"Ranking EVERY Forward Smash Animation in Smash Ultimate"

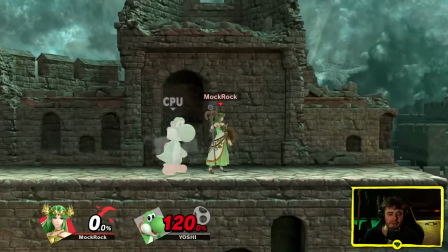(39:18)
And I like the punchy sound effect they used for the wings. They didn't use the like blade slash effect.
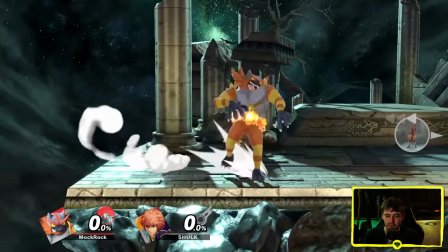(39:23)
A tier for Palutane. I think this one's pretty cool. Incineroar. Incineroar in general is really well animated and this forward smash like it's no exception.
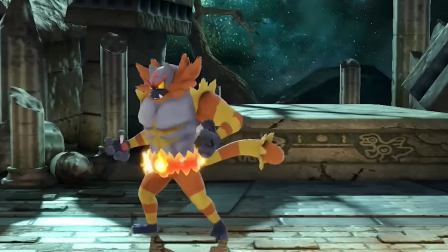(39:31)
It doesn't really feel like it should work with his tiny stubby little legs which still freaked me out but this is one of the moves that does pull it off.
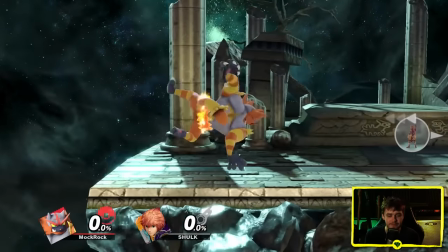(39:39)
Not all of his moves do but his forward smash. Yeah I'm completely on board with this.
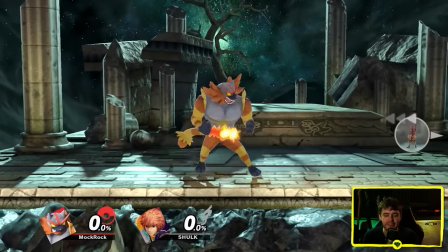(39:43)
One thing that I really like about it as well is just how long he lingers in the air after he does this.
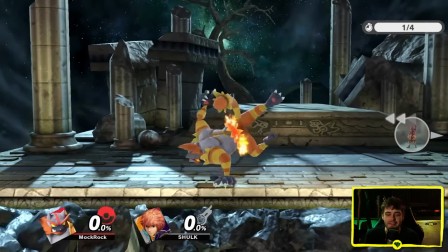(39:48)
It's almost like a cartoon character. Look at this. There's the big powerful kick that comes out almost immediately and then he stays up for so long before he just plummets to earth in true wrestler fashion.
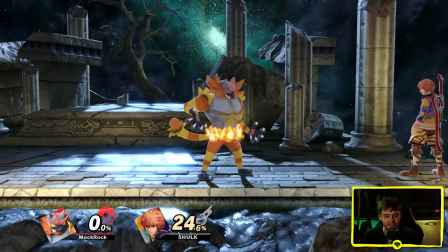(39:56)
Then of course after he hits someone he's got the built-in taunt mechanic as well which serves no functional purpose but is awesome and I love it.
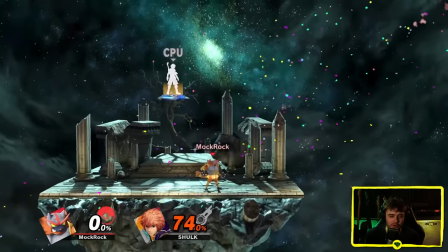(40:04)
Impact. Yeah it feels so good. Staying up in the air for that long and then dropping down after your attack really helps sell it.
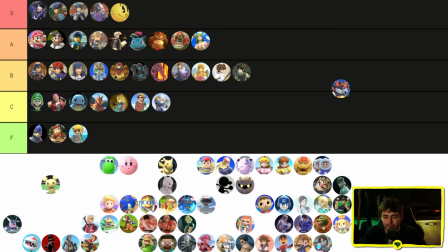(40:12)
I think Incineroar is one of the better animated characters in Ultimate. This isn't my all-time favorite animation of his. I think he has better ones but it's still really solidly done considering the core behind it is just a basic kick.
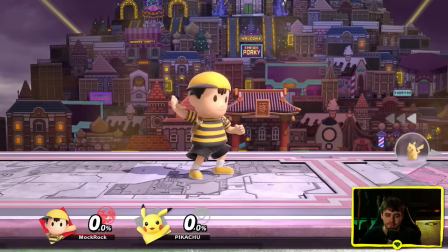(40:23)
Ness, and I guess we'll do Lucas while we're here. Ness, like he's swinging a baseball bat.
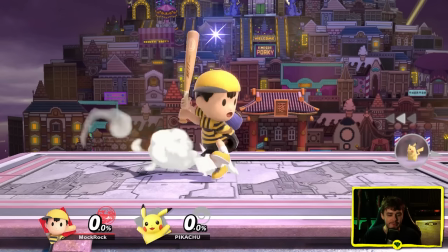(40:30)
Sure looks like he's swinging a baseball bat. Good form on the windup, very strong. I say as if I know like anything about baseball whatsoever.
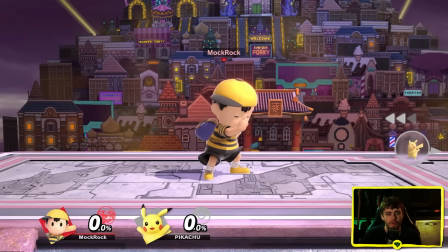(40:37)
I'm Canadian and at least in our part of the country there's no baseball culture at all. On second thought, I'm pretty sure that looks closer to a pitcher stance though.
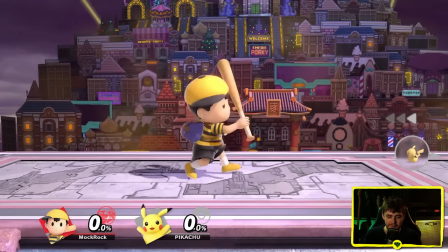(40:44)
Gives it more impact for a fighting game which is what we're looking for. I'm not actually seriously holding that against it.
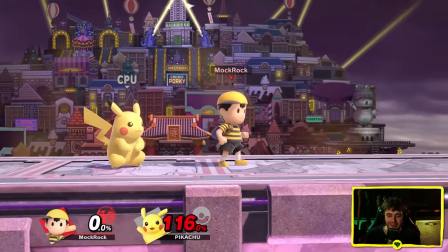(40:50)
there is something very satisfying about that realistic baseball sound i'm gonna do that again i don't ever really play ness yeah
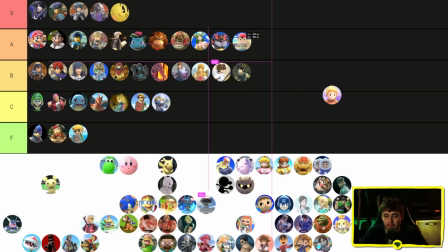(40:58)
i think that sound effect is honestly enough to move a bog standard beater move up into atr i love that so much and this is why i use sound design as a consideration on these moves if it used a regular hit effect i'd feel that entire move very differently lucas similar thing except all he has is a stick he's
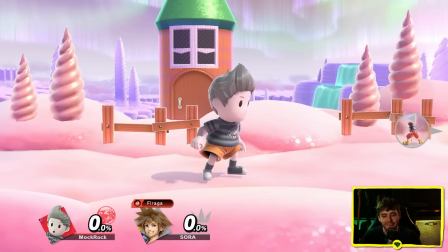(41:13)
actually putting his body even more into it than Ness's is but again same sort of deal except now it's a stick for impact
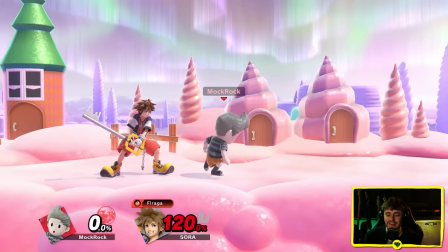(41:22)
he still gets that pretty satisfying sound effect I'm not sure it's nearly as satisfying if it's not a proper baseball bat though is that fair I don't
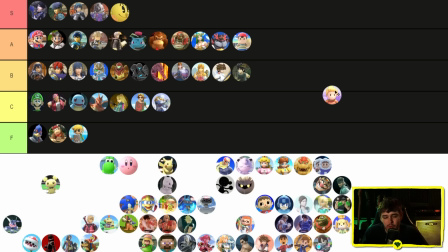(41:29)
think that sounds particularly fair but still how I feel yeah you know with the more grounded analysis these moves are basically the same but Ness it feels like I'm playing baseball with your face Lucas it feels like I'm hitting a guy with a stick we're almost done with the original 12 I'll wrap them up here Kirby Yoshi Pikachu,
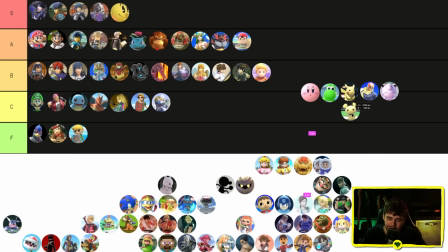(41:45)
Captain Falcon, Jigglypuff. And I guess Pichu gets honorary status there. Kirby's kind of boring honestly.
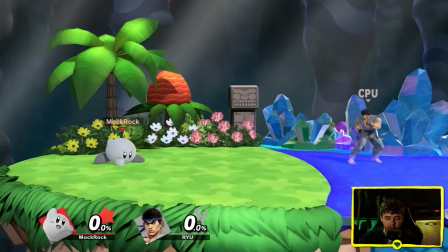(41:51)
Like very standard kick. I get that it's a reference to the fighter ability from the Kirby series. It's not pulled out of nowhere but it's not the most inspired choice they could have gone with.
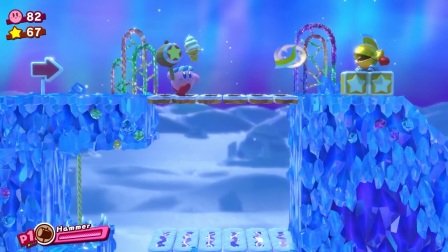(41:58)
This should be the hammer copy ability. I think that seems to be the general consensus that I fully agree with.
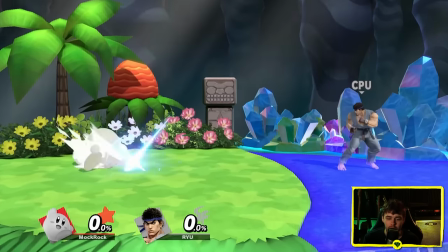(42:03)
Now there is certainly something to be said for Kirby being a really
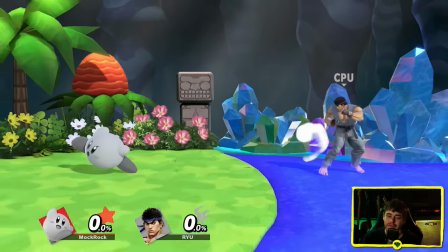(42:08)
simple pick up and play character but even so I've praised some other characters for that.
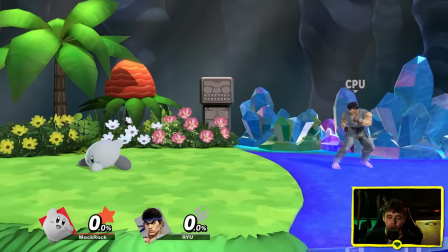(42:13)
This is so basic and simple though,
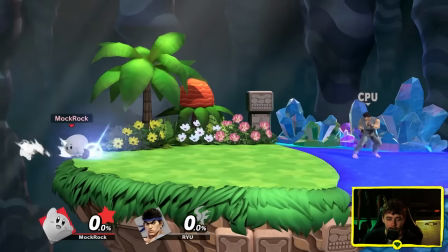(42:16)
like the hammer ability being moved from side special into the forward smash slot would still totally convey what the character is supposed to be doing,
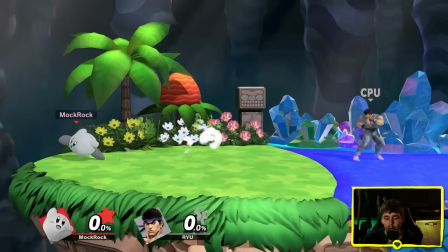(42:25)
totally convey the concept of forward smashes, but would also just be a more interesting and more functional animation.
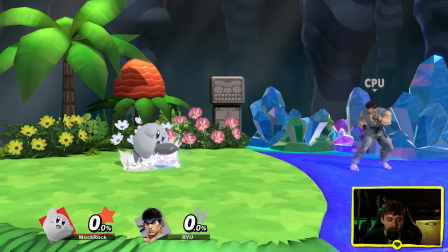(42:32)
That aside, I do like that Kirby is absolutely hurling himself into it. The chamber animation looks great, about the angriest you're ever going to see Kirby look too.
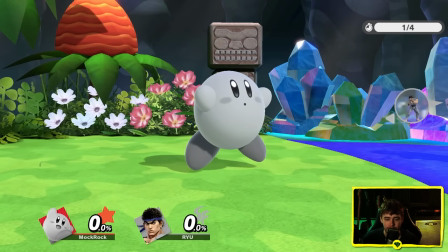(42:40)
When a character is this simple and pliable, you can really distort them as much as you want to get it through. You do see a decent amount of that with Kirby, some squash and stretch, some body breaking.
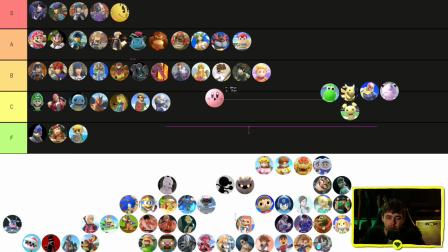(42:48)
I want to say honestly, they could even do a little bit more of it. Pretty boring move and depending on your perspective, it pays a bit of a missed opportunity cost. I get there are some people who would argue Kirby should have ridiculously simple moves, but I'm not one of them.
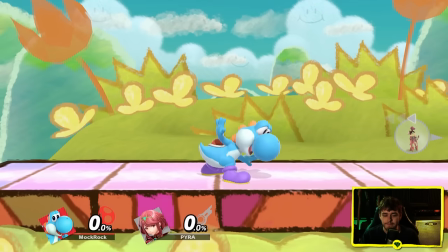(43:00)
I think you can do a little bit more with them. Yoshi, pretty straightforward headbutt.
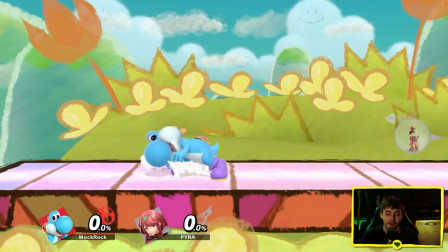(43:04)
He He does the same thing that Mario does where he pulls himself back really far, so it's actually surprisingly good once again, and the animation's contributing to that.
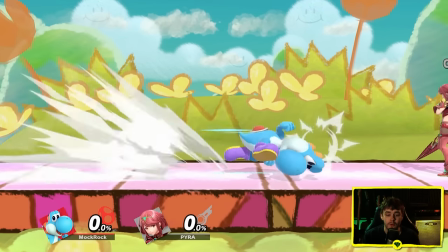(43:14)
You know, Yoshi, unlike Mario, isn't a character I would necessarily look at and go, oh yeah no he needs to have a really deceptively good forward smash, but that's what he's got anyways.
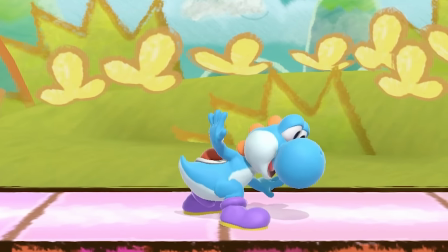(43:22)
I like how happy he looks, there's no fierceness that ever comes up on that face, he's perfectly happy to be just bashing you with his skull.
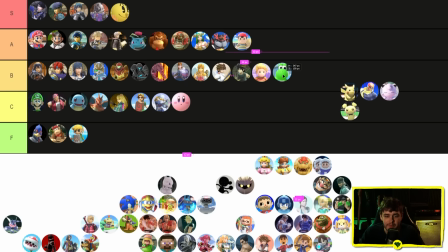(43:27)
He's having a great time. Still a fairly typical melee attack at the end of the day, but the execution on this one's good. Pikachu...
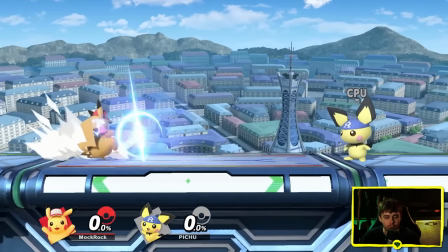(43:33)
Concept is fine. Like, it makes sense, electricity out of the cheeks, and I do like that you can really clearly directly see it's coming out of the cheeks, even at default speed.
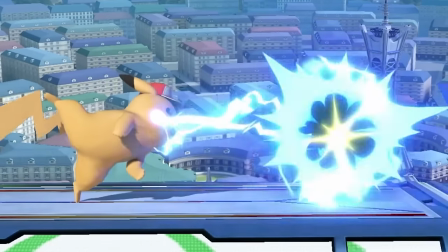(43:42)
Slow it down for a better view anyways. Actually looks nice at slow speed.
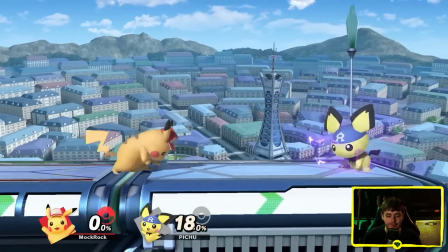(43:46)
It's got a sweet spot, and I like that the shape of the electricity shows off the sweet spot, so a sour spot there, sweet spot there at the tip of the electricity.
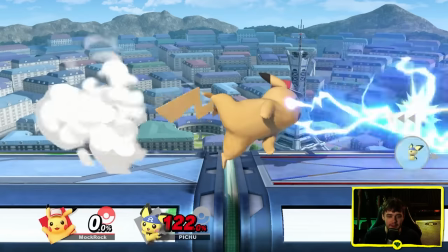(43:53)
Chamber animation has at least a tiny bit of dynamicism behind it, because you can see that his cheeks are continuing to flash.
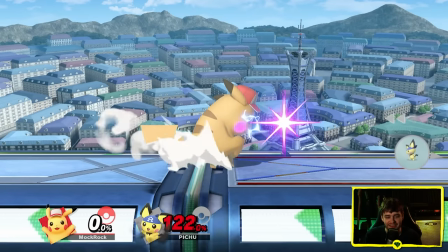(43:59)
They at least don't just freeze in place. Impact.
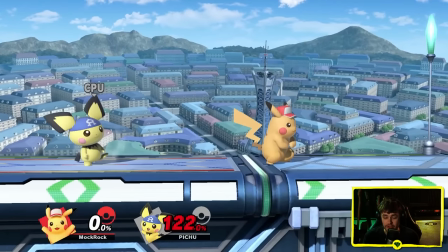(44:03)
honestly feels pretty good it's got the electrical lingering effect going again i like the electrical sound effect even before he hits someone too pichu
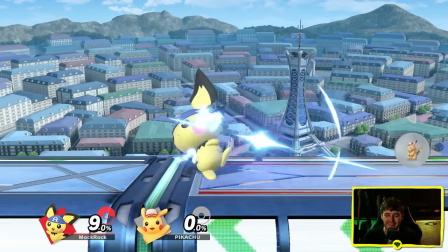(44:12)
i don't entirely know what it is but i want to say this one doesn't have nearly the same charm behind it as pikachu's does i think it's honestly just
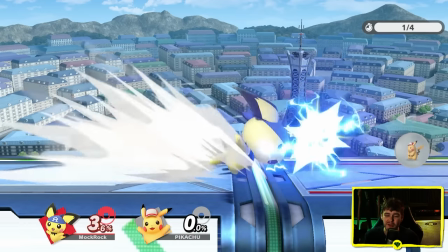(44:20)
biased because i'm expecting pichu to look a little bit like i don't know cuter when it's doing the attack than pikachu is and it's not really doing that at all it's
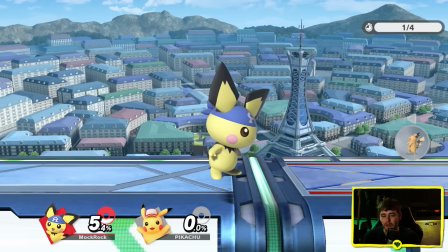(44:27)
not necessarily fair to hold that against it but for example one thing that would be really fun is if right at the
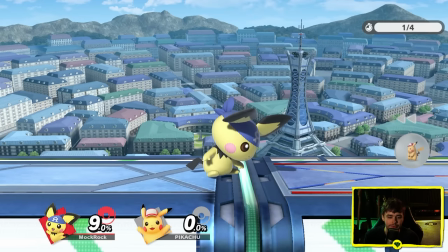(44:35)
end of the attack you know Pichu's most powerful attack that hurts it the most it does a little bit of the spiralized thing like you see it on this up
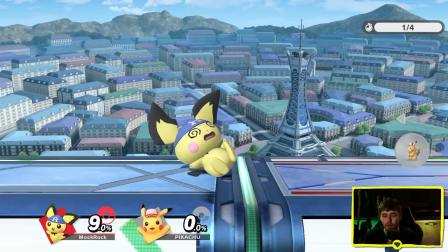(44:41)
taunt here where you are bristling with electricity and then oops a little bit too much which is the entire concept of Pichu's design
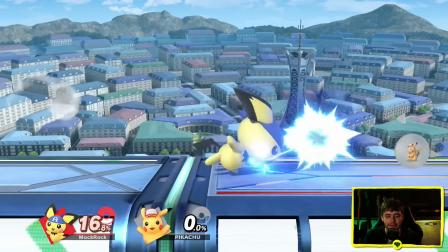(44:48)
again I'm not necessarily sure that's fair to hold against Pichu but if that's the first thing I think of when I see this animation it's like you know maybe that was a little bit of a ball dropped by the animators there.
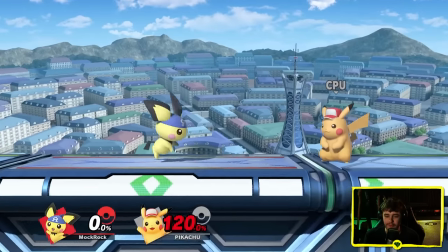(44:57)
In terms of how it feels to hit.
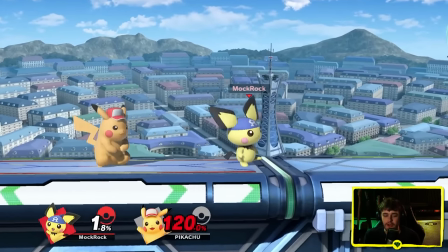(45:00)
So to me this actually doesn't feel nearly as good as Pikachu's because it's much more of a lingering multi-hit.
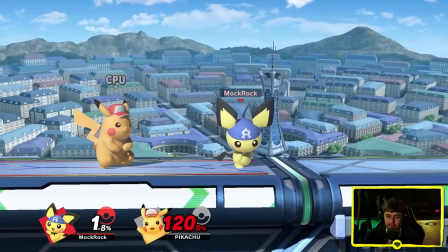(45:08)
Although I will say electricity tends to work decently well with the multi-hits to begin with because you're expecting opponents to be stuck for longer anyways.
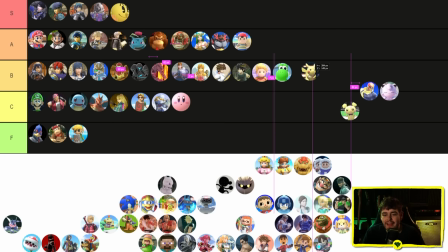(45:15)
Not a huge deal. I think Pikachu's all right kind of on the obvious side but it works well enough. Pichu slightly worse but I don't think it's a tier down worse.
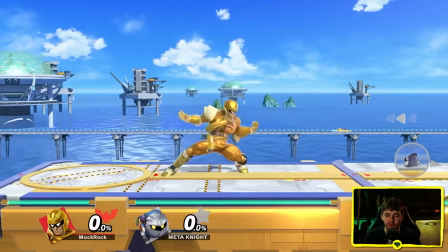(45:23)
Captain Falcon with his backhand as opposed to the elbow that he had for the last I think three games.
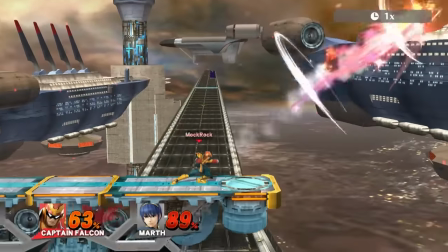(45:29)
Weird choice to make. I'm not entirely sure why of all the animations they were going to change on them they went with this one.
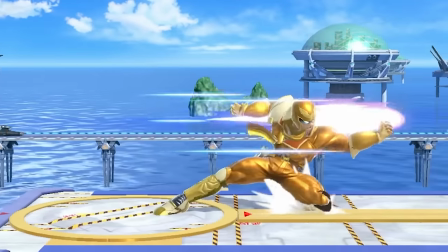(45:35)
It works though. I honestly like this new one. I like at the end after he throws it out he like lets it hang there for a moment in sort of an action hero pose
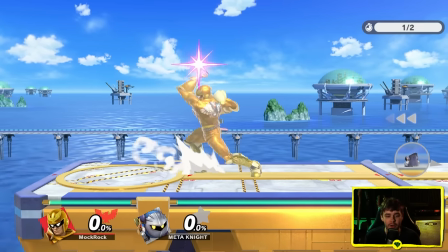(45:43)
like yeah again very textbook action hero on the chamber pose so it fits what they're going for with them.
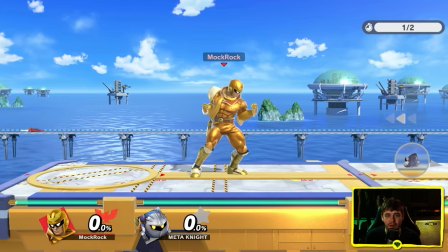(45:49)
Captain Falcon obviously has an almost entirely fabricated moveset but this does mesh in pretty well. Connecting it feels... actually quite good.
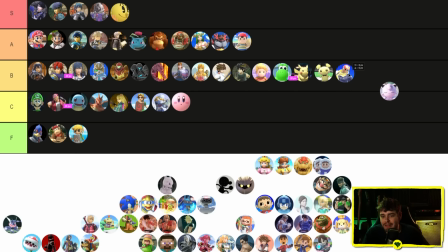(45:56)
The flame effect helps a lot with that. Still just kind of a punch at the end of the day though. Like a nicely done punch but a punch.
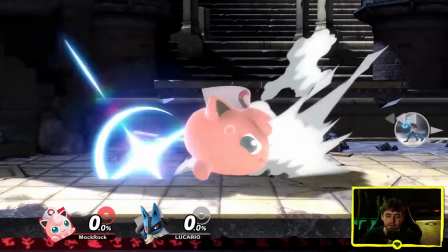(46:03)
Jigglypuff. So this is a holdover from when Jigglypuff was a bonus character built on
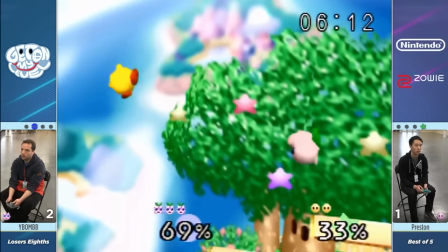(46:09)
top of Kirby's framework all the way back in the original N64 smash and it's still here?
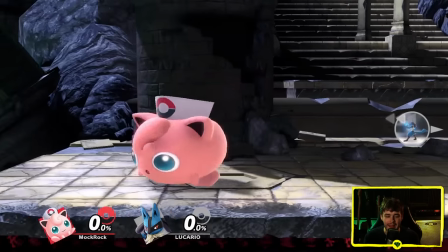(46:16)
Jigglypuff I guess is supposed to have kind of uninspired bad ground moves because she's an aerial focused character,
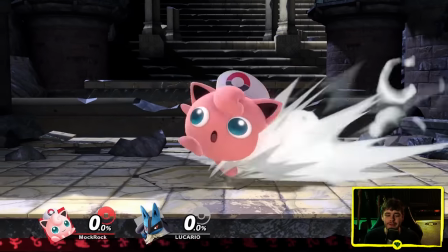(46:23)
so I guess if you were really stretching for something nice to say about this one,
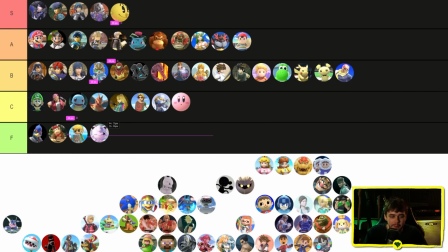(46:27)
you could say that. It's an out-of-place clone of what was already a pretty boring move. Simon and Richter.
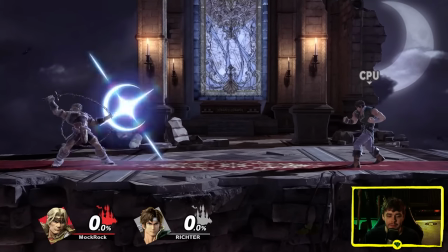(46:34)
These kind of whips and tethers are tricky things to animate, and I'm gonna say this animation looks really good.
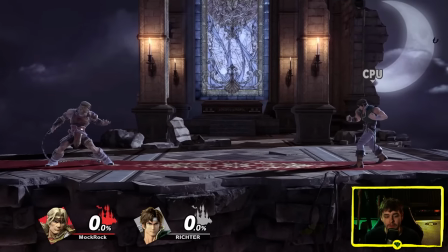(46:39)
It doesn't look realistic at all. That thing lingers in the air way longer than it has any right to, but that's kind of the point, right?
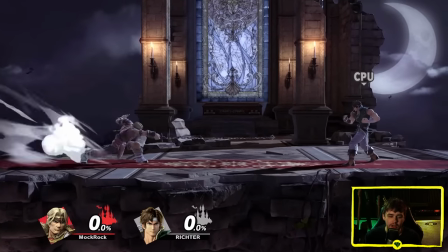(46:45)
It makes it feel snappier at the end. They did a good job with these. Chamber animation. What a great solution.
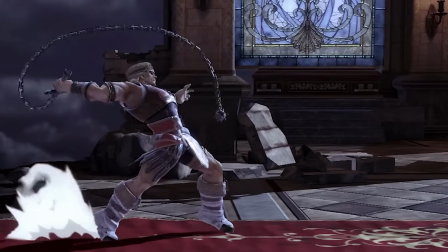(46:50)
I love the way he's holding that before he throws it out. So you can see he's holding in his hand there and then he just kind of slips it off, chucks it out.
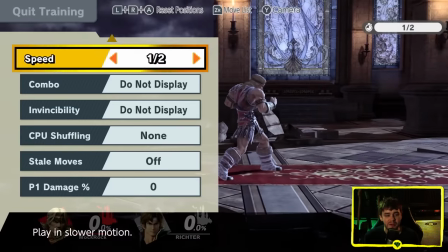(46:57)
The auto curl is a little bit weird but at full speed you don't really notice that.
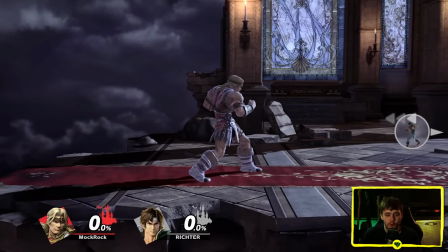(47:03)
It fits in. Yeah like that's totally fine. Another tipper mechanic hitting with the sour spot.
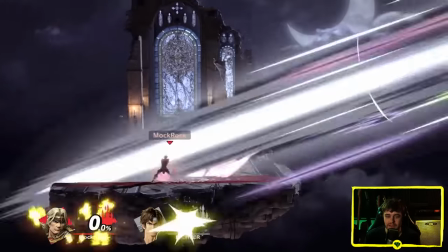(47:10)
Hitting with a sweet spot. They both feel great. The custom whip strikes for Simon and Richter.
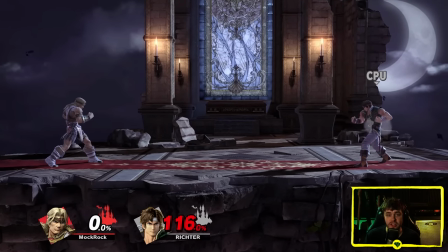(47:19)
Like I think those sound amazing. Those are legitimately some of my favorite sound effects in the game.
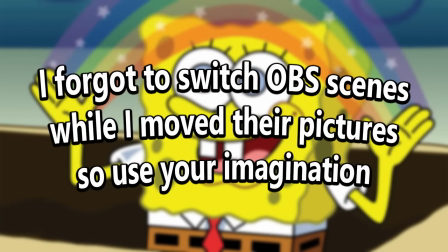(47:23)
S tier, honestly, these moves are very well animated and feel incredibly satisfying and have custom sound design that's among my favorite.
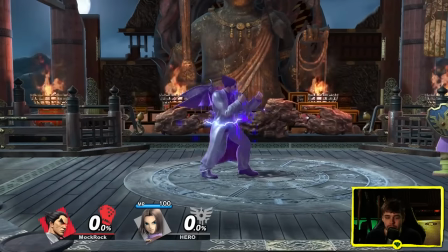(47:30)
Kazuya. Sakurai said that one of the main reasons that Kazuya was chosen to represent Tekken was because of the devil gene, so he can do stuff like this.